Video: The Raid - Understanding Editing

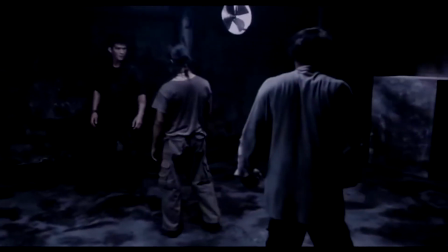0:11 The Raid films display a unique, rarely seen fighting style, pencak silat,
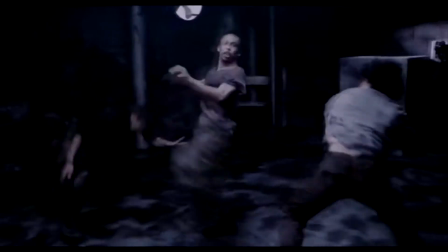0:16 and so apply multiple established editing techniques from the past decades in order to showcase the warfare clearly.
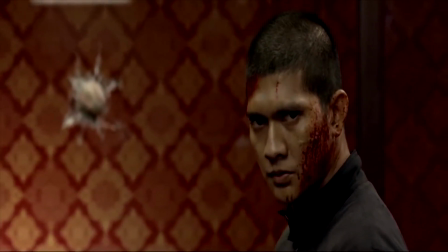0:24 The development in editing from the Raid to the Raid 2 symbolizes a greater understanding in visually simplifying the quick, complex movements.
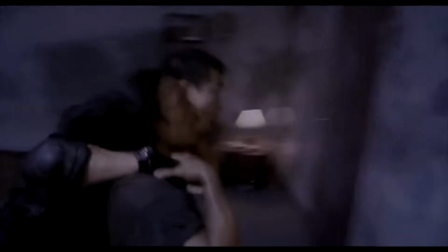0:34 Instead of creating a wholly original editing approach to complement this action,
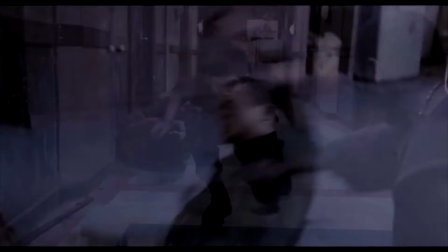0:39 Gareth Evans instead twists and improves upon well-regarded editing approaches.
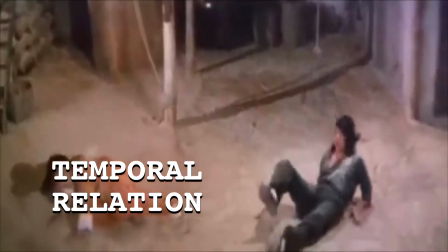0:44 One common editing trope in action films is the alteration of time, the repetition or cutting of movement.
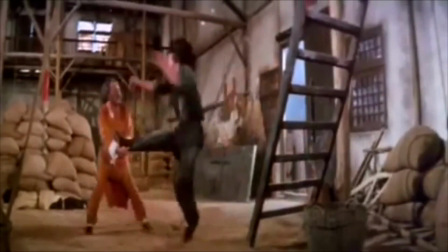0:50 The 1982 martial arts film Dragon Lord uses repetition in order to keep a strong, consistent flow of movement.
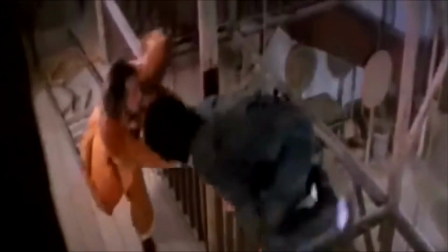0:57 The repetition of frames at a cut allows one to fully recognize the complex movements and creates a sense of immersion.
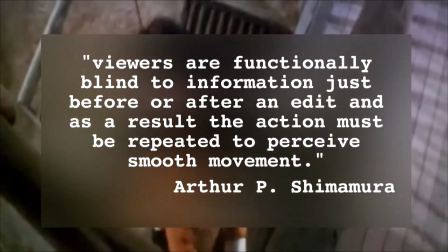1:03 Viewers are functionally blind to information just before or after an edit, and as a result the action must be repeated to perceive smooth movement.
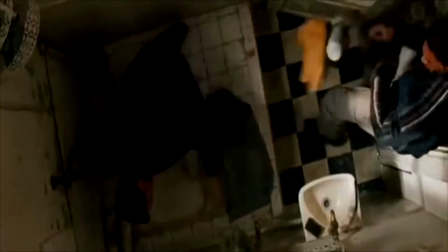1:12 However, some modern films apply the cutting or displacement of movement in
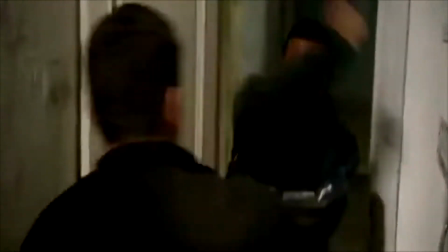1:17 order to create quicker motion to action that wasn't necessarily complex in the first place.
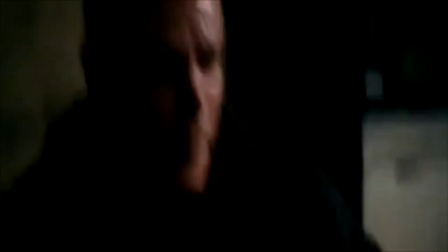1:22 An example of this is the Bourne Ultimatum. Although characters appear to punch and kick one another, in reality the editor is tricking the audience.
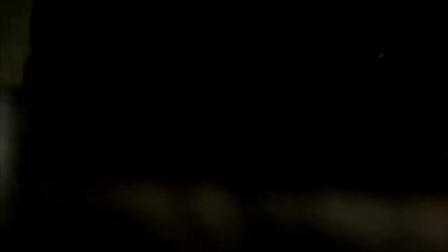1:31 Sequences are cut so that moving objects or people are further displaced after the edit.
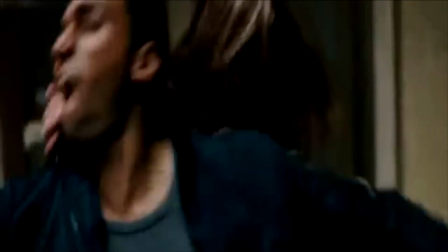1:37 Desh's attacks on Nikki are effective as she is displaced after every hit.
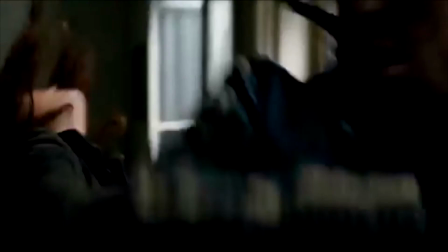1:42 This creates a smooth, match action edit, giving the false impression that full movement has taken place.
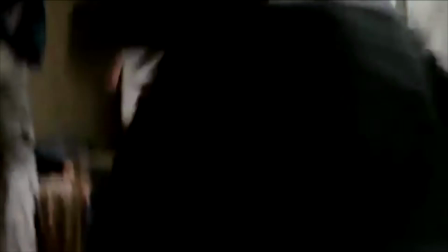1:49 These cuts allow for the uncomplicated progression of action, avoiding any deceleration.
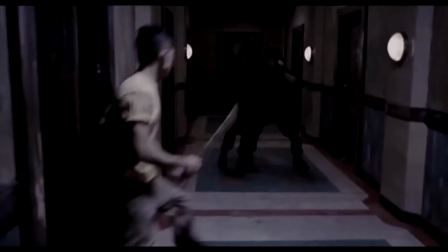1:55 With Evans's The Raid, both cutting and repetition are used.
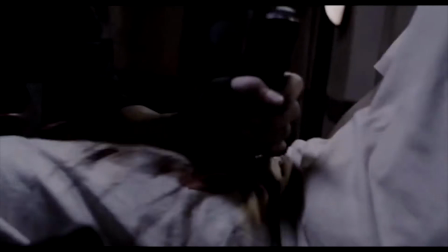1:58 The careful and equal use of cuts and extensions allows for the creation of rhythm to the film's hyper-violent, ballet-esque fights.
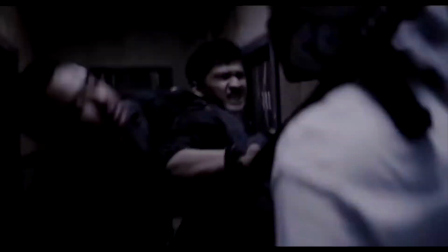2:07 This combination of established edits is exemplified in The Raid's first hallway brawl.
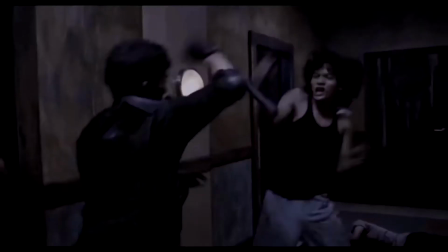2:12 Evans's mixed alteration of time is beneficial to the scene. Firstly, there is a consistent flow of movement.
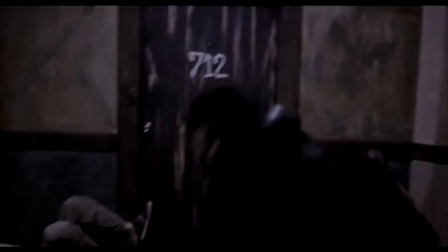2:19 Rama, played by Aiko Huedes, turns to face an unseen foe and is shown turning again to an expected attacker.
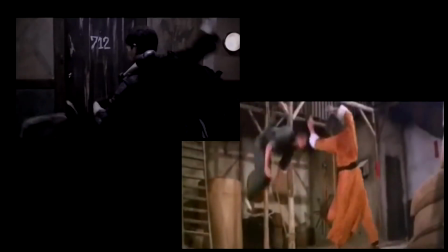2:28 As with Dragon Lord, any confusion with movement is clarified with repetition.
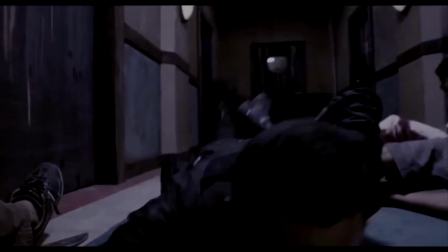2:33 Secondly, the scene incorporates modern cutting, cheating the viewer and enabling the avoidance of difficult effects while keeping the cadence.
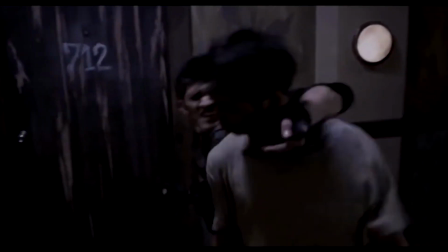2:41 As Rama places his knife against the throat of an attacker, the preceding frames then show the throat cut and Rama's arm moving away.
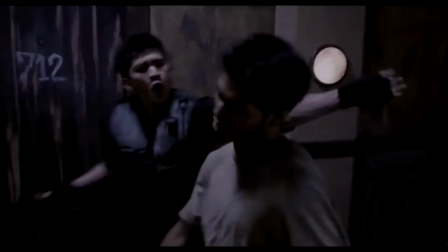2:49 The martial arts appears faster, resulting in the slower motion of cutting someone's throat, adhering to the entrenched pace of the sequence.
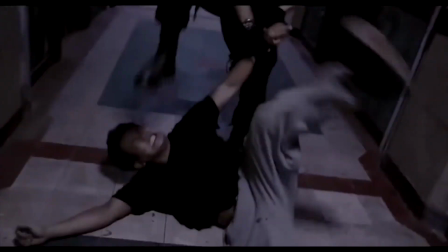2:58 Mentioned earlier, pencak silat is an unexplored fighting style, and this sequence represents Evans's attempt to understand which methods suit the art,
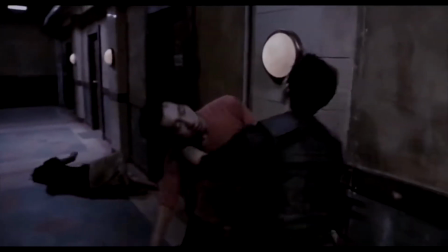3:08 concluding that it benefits from a mixture of both established techniques.
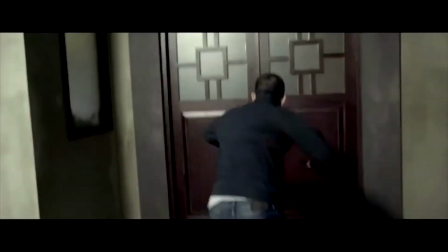3:13 As The Raid 2 expands upon its predecessor in space and ambition, the editing also follows suit.
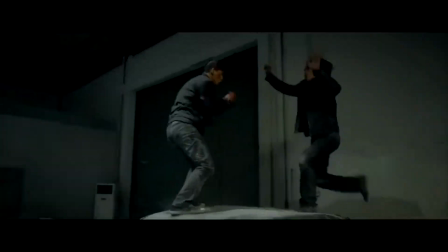3:19 The sequel's action scenes, particularly the prison riot and warehouse raid, are accompanied by long takes which greatly aid in the immersion of ultra-violence.
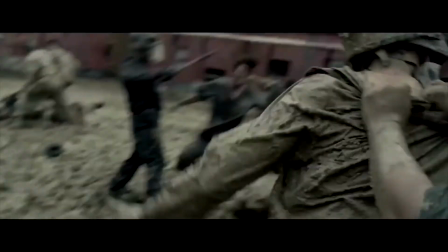3:28 The brutality of combat becomes more realistic than the predecessor. It has an unbroken and consistent existence.
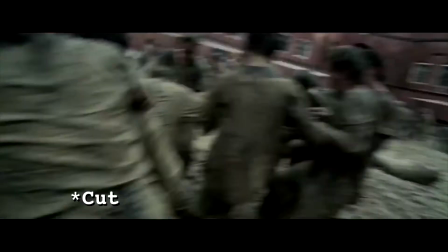3:35 However, these shots are not continuous. They are false. They are multiple shots made to look as one.
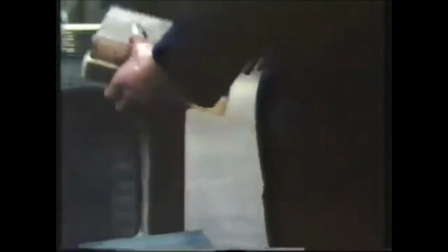3:41 Following a style parallel to Alfred Hitchcock's Rope, Evans slyly cuts his shot to appear as one.
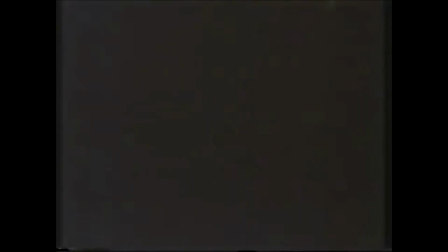3:48 Whereas Rope contained 10 long takes cut together over 80 minutes,
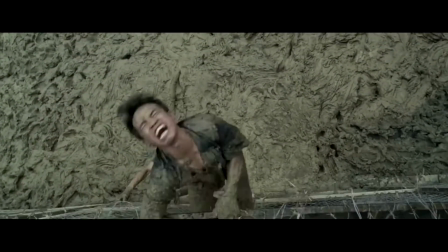3:53 The Raid 2 opts to have 10 short takes cut over 1 minute.
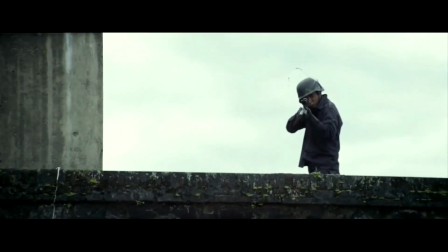3:58 The use of short takes is simply down to the complexity of action.
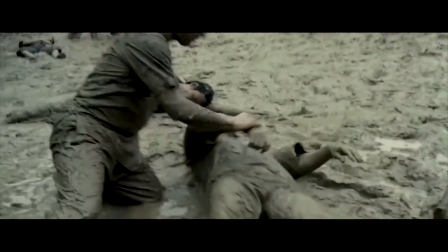4:01 The camera consistently moves across, through, up and down the battlefields.
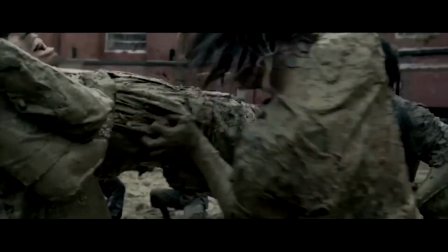4:08 This showcases Evans's commitment to the grounding of his spectacle while acknowledging modern trends.
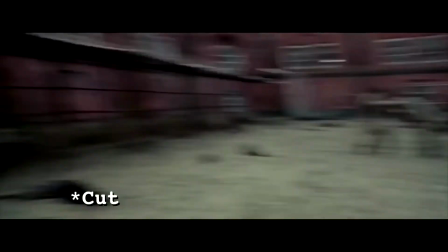4:15 These false continuous takes have been used increasingly to ground otherwise unrealistic or absurd action.
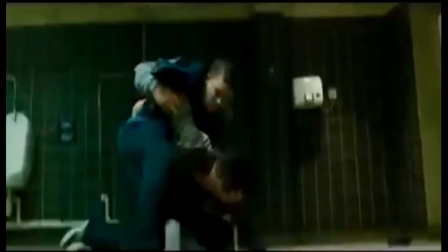4:22 This technique was notably used by Edgar Wright and Joss Whedon,
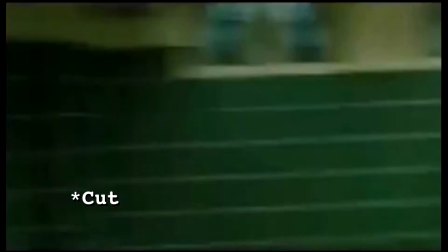4:25 who tried to realize their action with continuous takes in The World's End and The Avengers respectively.
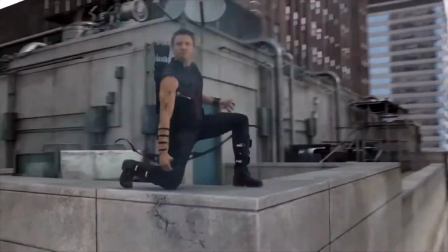4:31 However, Evans applies this aid in absorption to an art that was already deemed by critics as the best,
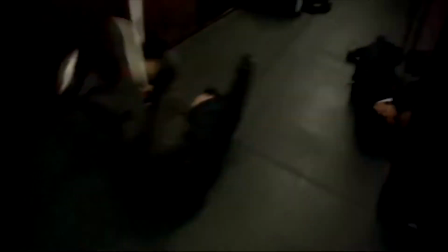4:38 most brutal action sequences ever caught on camera, ultimately allowing for full engagement.
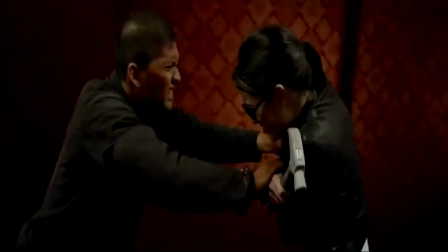4:44 During the action sequences to the Raid series, cuts to stillness only appear for two reasons.
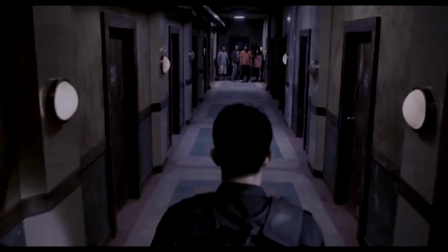4:50 Still close-ups appear before any combat to create tension and pressure,
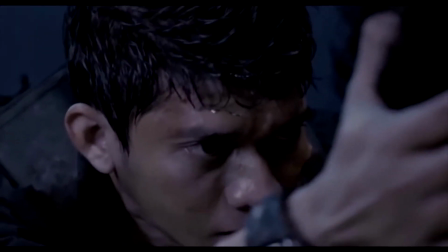4:55 while cuts to stillness during action are used mainly to progress the action from one space to another.
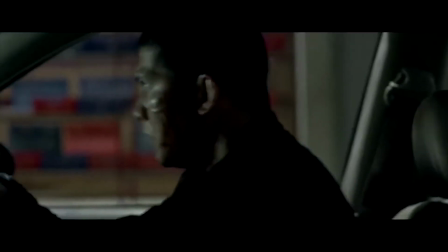5:01 Hallway to apartment, car to warehouse, and change in direction.
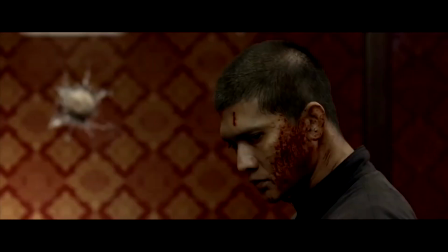5:06 Other than these instances,
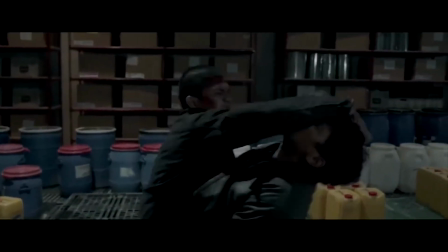5:10 Any cut during the action scene is fixated to movement. Once the main source of movement has left the shot, the cut catches up.
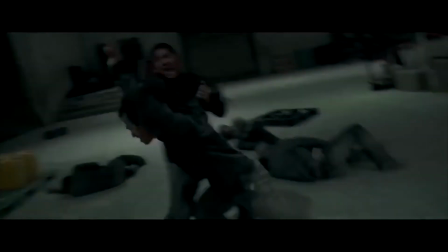5:19 More importantly, cuts to motion often allow for full visibility of movement.
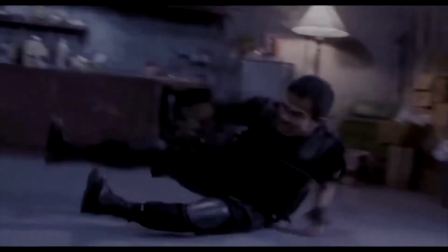5:24 Cuts to movement are frequently edits to mid or long shots, where one's actions can be fully detected and admired.
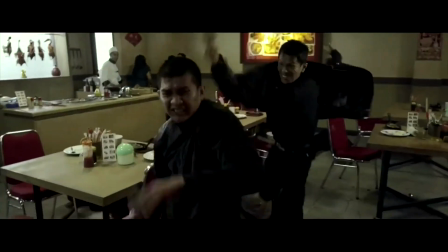5:31 There are no cuts to facial close-ups during action, preventing any break in tempo or motion.
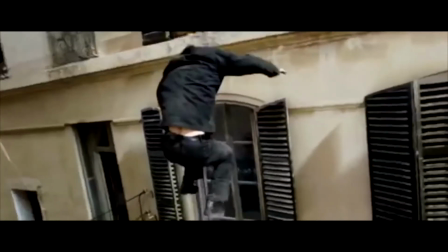5:37 Compared to the Raid, any hand-to-hand scene in the Bourne Ultimatum is presented in mid-shots to close-ups.
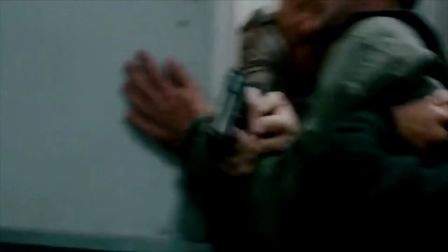5:44 Whereas Bourne's editing choices aid in humanizing the action, the Raid does this prior to combat,
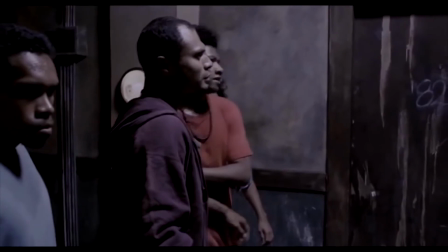5:50 establishing character intentions, allowing for the ensuing sequences to be viewed as spectacles.
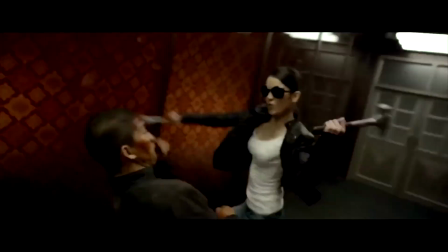5:56 The Raid's cuts to movement are hardly comparable to modern editing, for it derives the style from Dragon Lord.
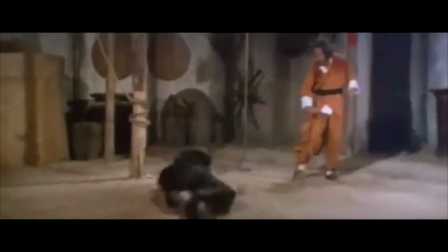6:02 Jackie Chan cuts to movement in mid to long shots, allowing for audiences immersion in Kung Fu.
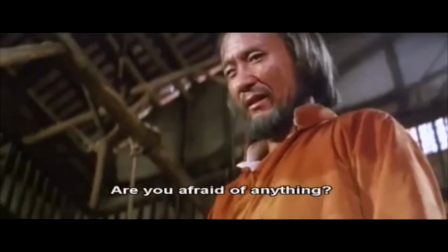6:08 But any cuts to stillness or close-ups in the Dragon Lord do not progress the action.
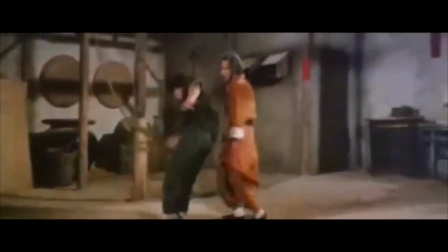6:14 Instead, they momentarily stall it, breaking the rhythm and tense adrenaline.
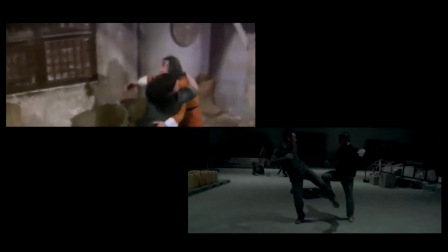6:19 Removing the close-ups, the Raid films and Dragon Lord, made some 30 years apart, appear very similarly styled.
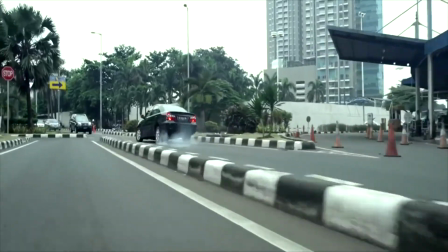6:28 Claimed by many as one of the best action films of the decade,
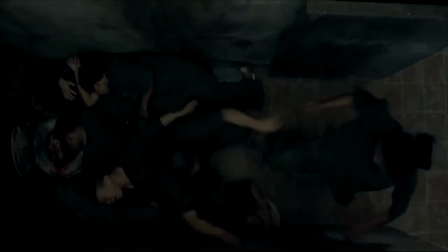6:31 the Raid films owe their visual linking of movement to Evans's mashing of several editing styles,
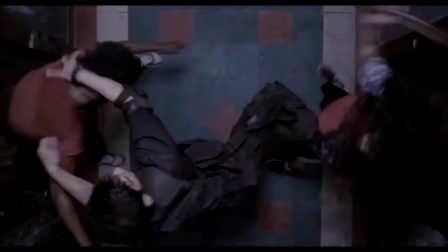6:37 which keep the audience on their toes, leaving them surprised, but ultimately entertained.